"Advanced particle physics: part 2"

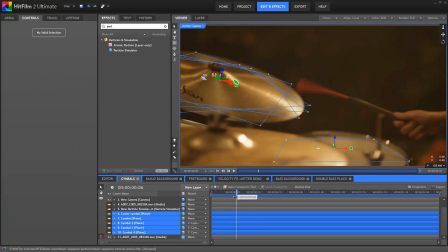(8:15)
The shot of the drums had an extra challenge, in that the cymbals were moving each time they were struck.
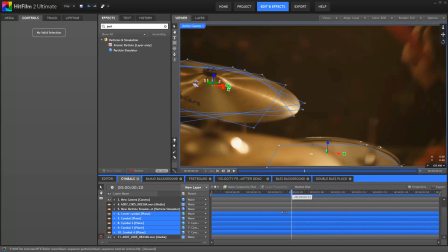(8:21)
Because we don't have circular deflectors, for the main symbol I actually used 4 separate planes and parented them together to form a larger shape.
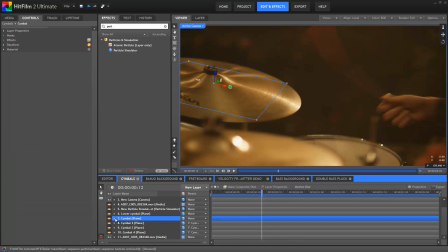(8:29)
The planes were positioned in 3D and then hand animated to match the movement of the symbols.
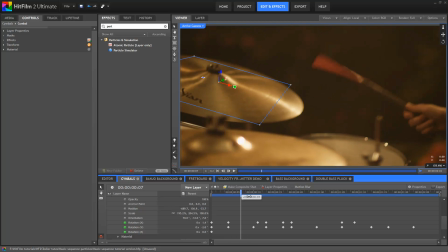(8:34)
It's a little bit fiddly, but as you can see it didn't actually require too many keyframes.
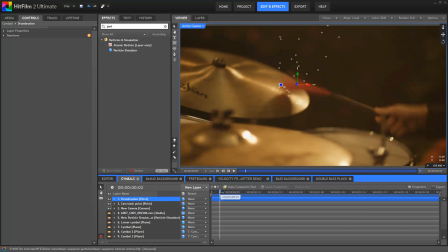(8:39)
The path of the drum brush was also hand tracked, because it's moving far too fast and disappearing in and out of frame for a computer to track automatically,
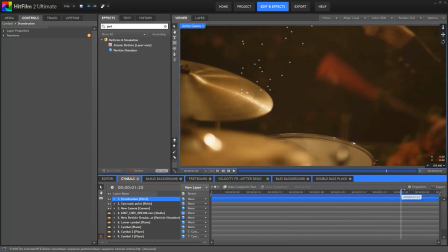(8:48)
and the particle emitter was then linked to it. As you've seen, the birth of the particles in the previous shots was keyframed by hand.
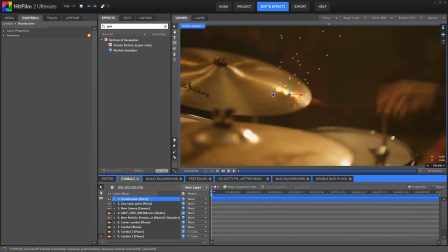(8:55)
For this shot, I wanted to go for something different and even more procedural. Therefore, there are actually two sets of particles.
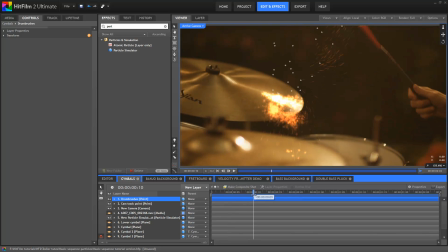(9:02)
First, there's a continual stream of streaks coming off the moving drum brush itself.
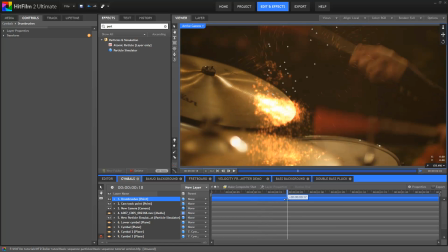(9:08)
These are actually created by a mobile emitter, and whenever those particles collide with the symbol deflectors, they then generate a second set of larger spark particles. We've covered mobile emitters in previous tutorials, so check out the links on screen.
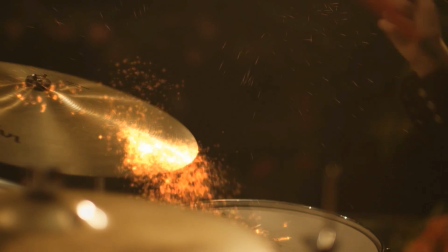(9:22)
This results in rivers of glowing embers as the mobile emitter skitters over the surfaces.
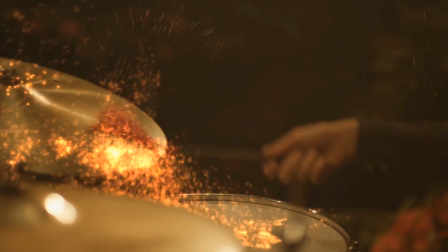(9:27)
The number of mobile emitter particles hitting the deflectors will determine the number of sparks being created as a result, which creates a natural chaotic appearance.
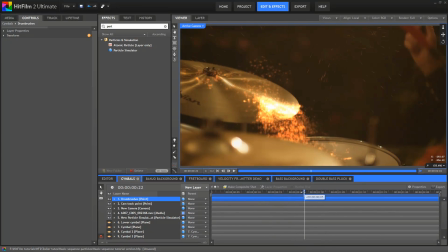(9:36)
Compare the spread out appearance of the sparks on the left of shot here, for example, to the intense tendrils on the lower symbols.
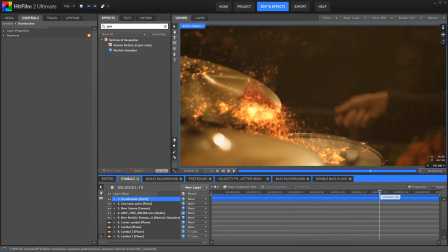(9:44)
Because the appearance of the particles is based around behaviour rules rather than keyframing, the result is dynamic and exciting and movement driven.
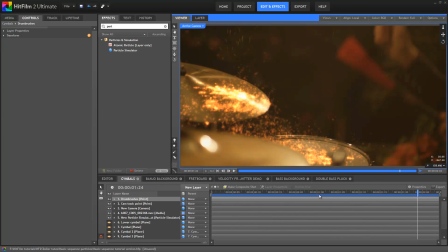(9:53)
It's also far, far more complex than anything that could be animated by hand. Even I don't know exactly what's going to happen, and I designed the shot.
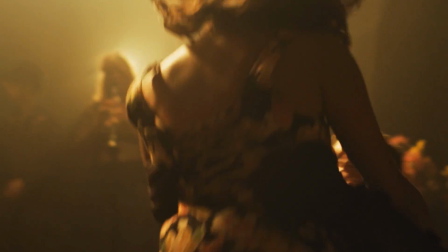(10:01)
So, there are some additional ways of using forces and deflectors to create more interesting particle shots in HitFilm 2 Ultimate.
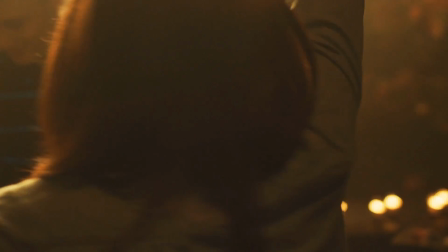(10:08)
There's so much more the particle simulator can do, it always feels like we're barely scratching the surface, but that at least means we have
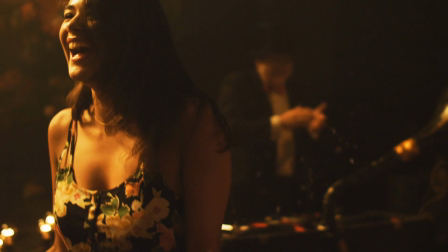(10:17)
I'm Simon Jones and thank you for watching.